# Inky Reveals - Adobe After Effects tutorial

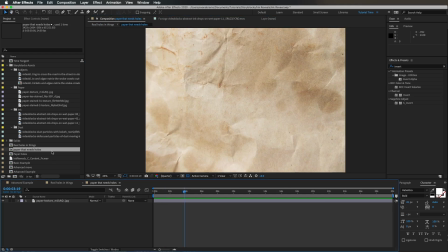8:17 And maybe you want more holes in here, so I can start kind of adding more of those in.
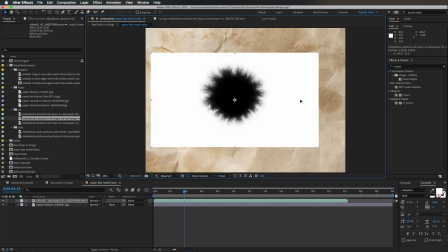8:22 But because one layer can only have one mat, we need to use kind of a different method. I'm going to use blending modes like stencils and silhouettes, also based on luma, to create many, many holes in this same paper.
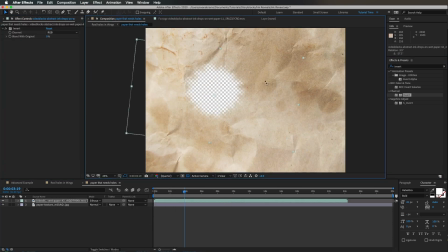8:34 This does a similar thing as you can see, but I can stack a few of these on top of each other to make more holes in the layer below.
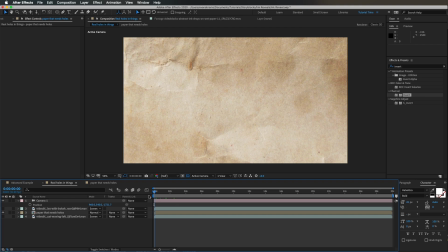8:41 And because it's all pre-comped, we're only punching holes in the paper, not all the other layers out here.
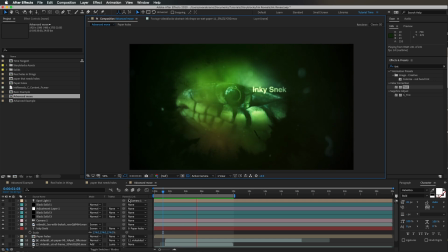8:45 So with all of these tools, I hope now you can make some cool shots like this one.
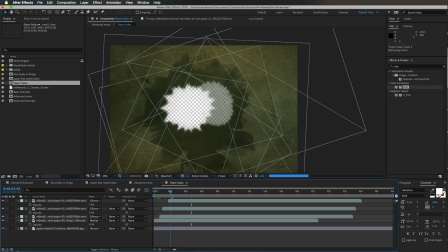8:50 We're using a pre-comp to get that paper and ink together here. Then I'm also putting holes in that paper inside the pre-comp using blending modes like we just talked about.
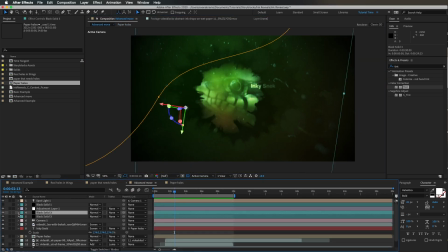8:59 So then we can push the camera through there. We're just using position keyframes like we already did. And we have layers of dust in front of and behind. So we're making this kind of world of depth. I have a few gradient layers floating around that gives us this kind of volumetric color in the space.
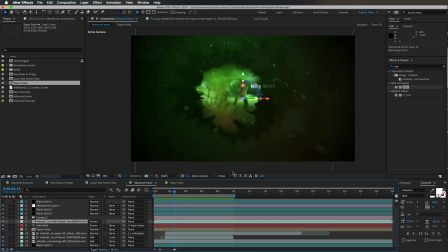9:12 Oh, here comes a snake. When we're coming through, we're using a luma mat with the ink again to reveal the snake when we come through the hole.
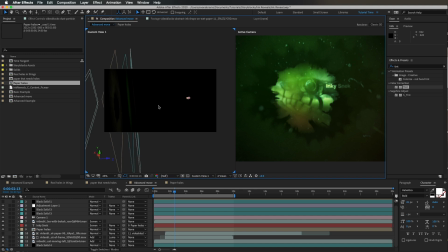9:19 And you can really appreciate all the layers when we look at this from a custom view here to see them all lined up as the camera goes through. All this is very doable with the techniques that we just talked about. Lots of curves and hue saturation changes to get everything moody and atmospheric.
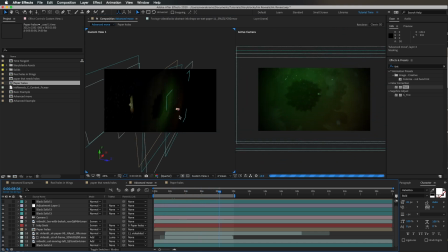9:33 We got an adjustment layer on top, kind of tamping everything down. We have another layer on top, adding vignetting to kind of pull your attention to the middle, which is just a solid with a mask, not much to it.
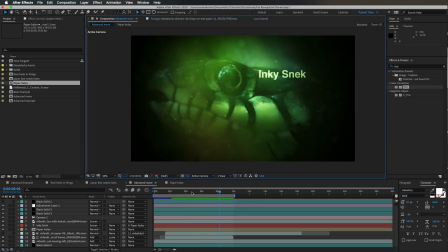9:42 And it all comes together to kind of make a nice cohesive shot because we're adding more and more layers of nuance.
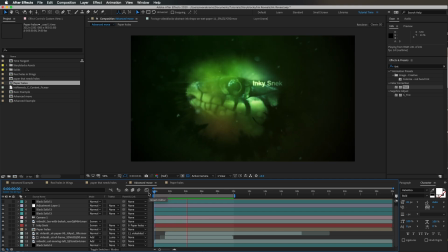9:48 We're not just leaving it at one thing. We're kind of building it, which is why I suppose having access to a lot of stock assets can be very useful when creating these kinds of things.
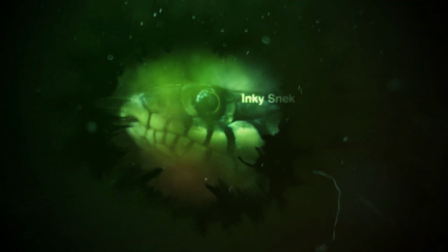9:57 Well, I hope this video gave you enough information to make use of stock assets as transitions and to make cool Inky reveals like these.
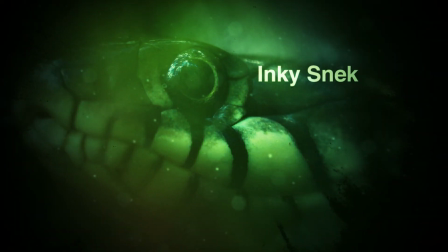10:04 If you have any questions about this stuff, do let me know in the comments and I'll try to help you out.
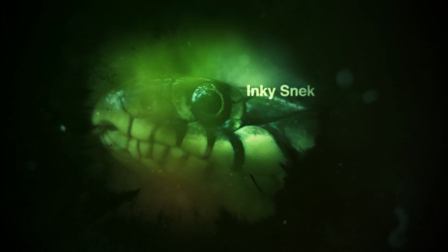10:08 I'm putting up new tutorials here all the time, so consider subscribing if you want to learn about After Effects, title treatments, motion graphics, all that good stuff. And if you want to get at me, I'm at EC Abrams everywhere on the internet, Twitter, Instagram, all the places.
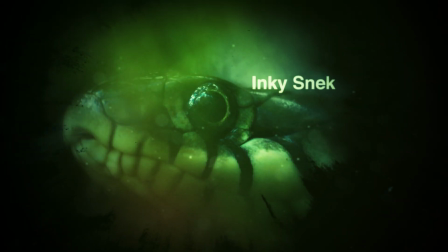10:20 That's it for me. Thank you so much for watching. Stay creative, be kind to each other, and I'll see you all around the internet.